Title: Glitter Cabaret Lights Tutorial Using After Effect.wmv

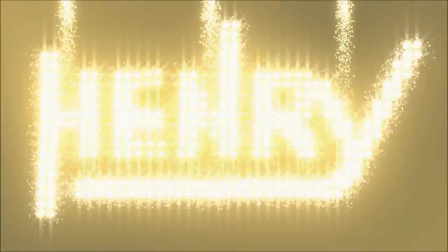(0:00)
a piece with a lot of lights and some cabaret lights,
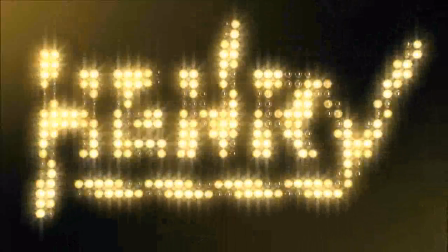(0:04)
shiny, and that was a piece I made for a local play that was played in my town,
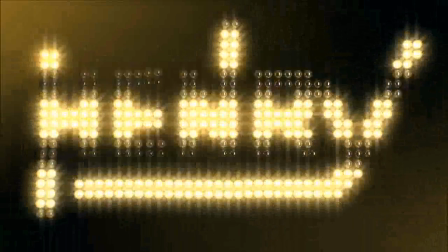(0:12)
and it was very exciting to see it because that was the background for the actors in the first moments of the play,
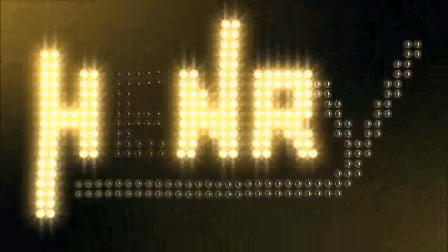(0:20)
and that was displayed in movie size, so it was great to see it in front of a lot of people.
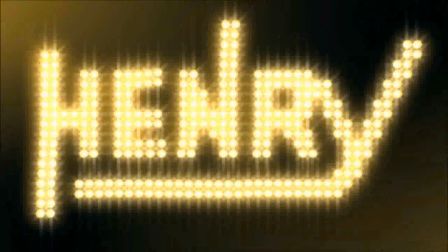(0:34)
I was trying to make some kind of cabaret lights, like some old-fashioned, like simple movements that repeats.
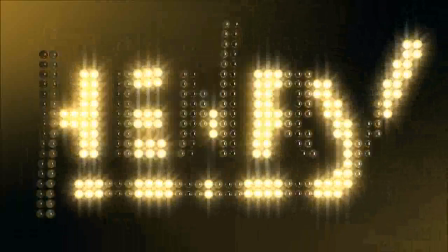(0:45)
And you see different drawings that I made with the same.
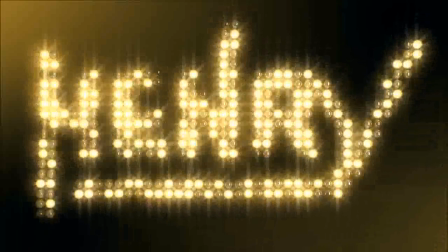(0:51)
You can make these drawings with basically one programming,
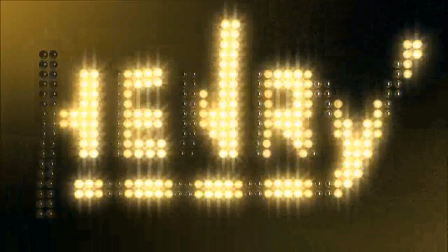(0:55)
and then you adjust to a different styles.
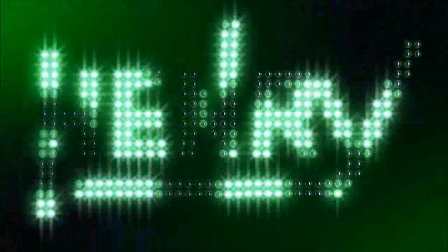(1:01)
That was nice. Changing colors at the end, and there goes the final moment.
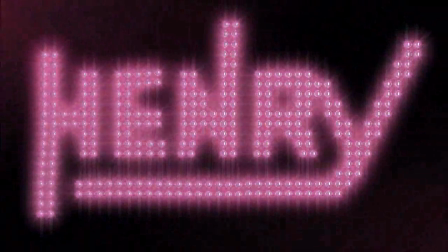(1:09)
Fade out to black, and that's it.
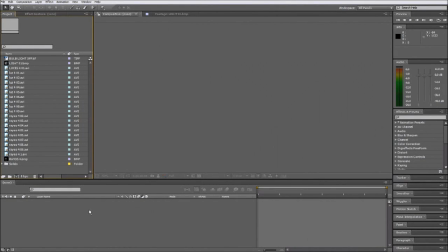(1:17)
We're gonna start creating a new comp. I always set mix for the mixing of all the layers.
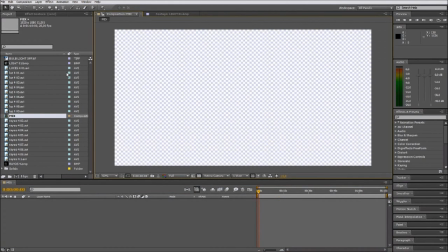(1:34)
First of all, we're going to start with the background. I separated the lights turned off from the background actually because, as you just see,
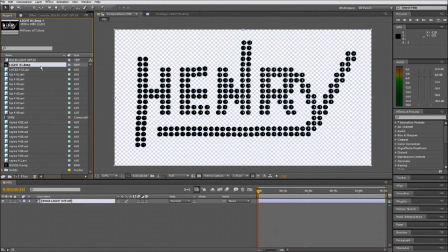(1:43)
the colors are changing at the end, so it's easier to program if we separate both layers.
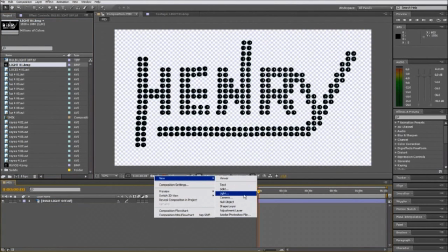(1:50)
So we create a solid,
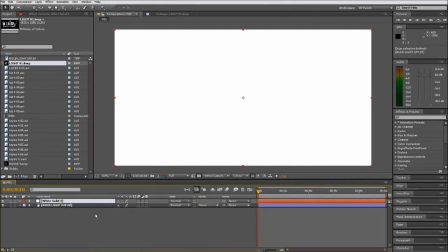(1:54)
and then we're about to add a 4-color gradient.
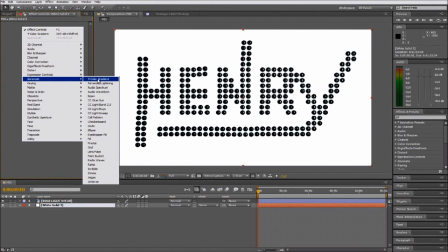(2:04)
That's it.
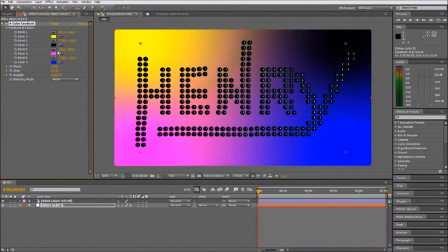(2:09)
We want to see it mostly black, but with a little bit of
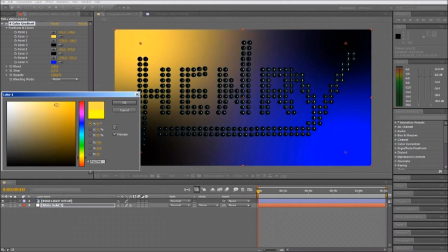(2:16)
orange, maybe a little yellow, because the lights are gonna be this color. So it's good to mix them with a little bit of color.
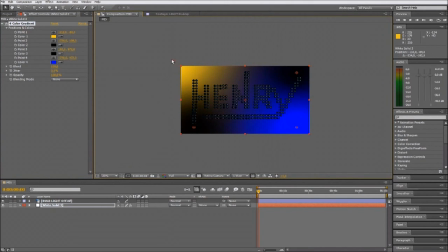(2:31)
We will see it later.
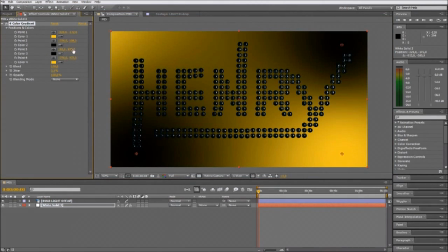(2:36)
One on the top and one of the bottom.
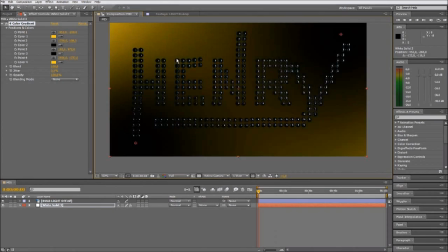(2:43)
We're gonna make it a little bit different, maybe a little bit darker,
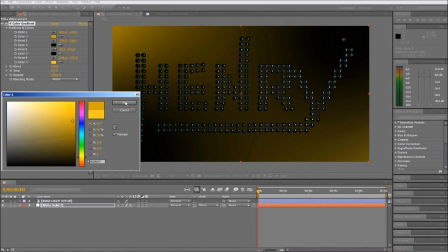(2:49)
because the sensation we want to have to achieve is that it's mostly black, but it has a touch of color.
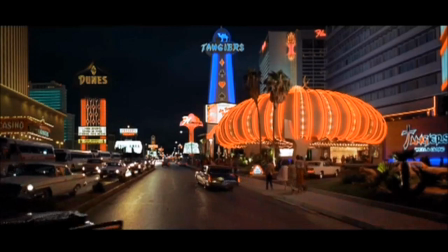(3:02)
And just before we start with the lights, I just want to show you a clip from Martin Scorsese's Casino.
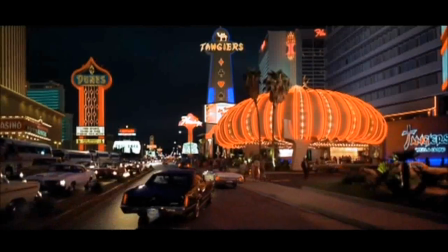(3:08)
Everybody who likes Martin films, please hands up right now. And just take a look on how these lights work, because it's obvious that they are fixed.
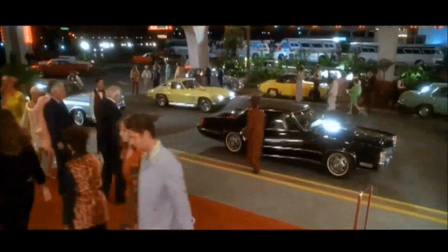(3:19)
The lights are not moving. It's just the programming that makes the sensation that they are moving,
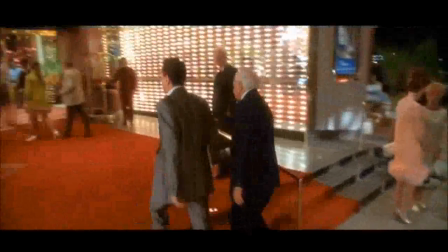(3:25)
because they displace the on and off turning of the lights,
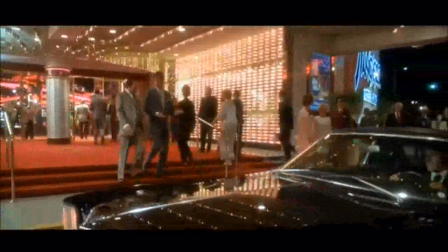(3:30)
and that's what make the sensation that the lights are actually moving.
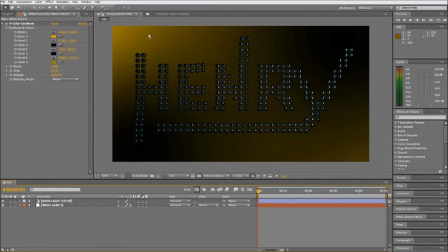(3:37)
Here go back to our composition. And we want to start creating. We're going to duplicate these layers and pre-compose it to make a new composition to work with the lights.
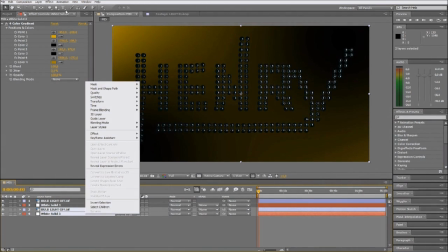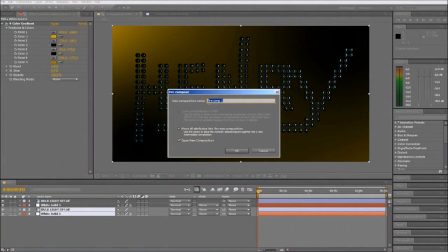(4:01)
So we put it here, lights, alright.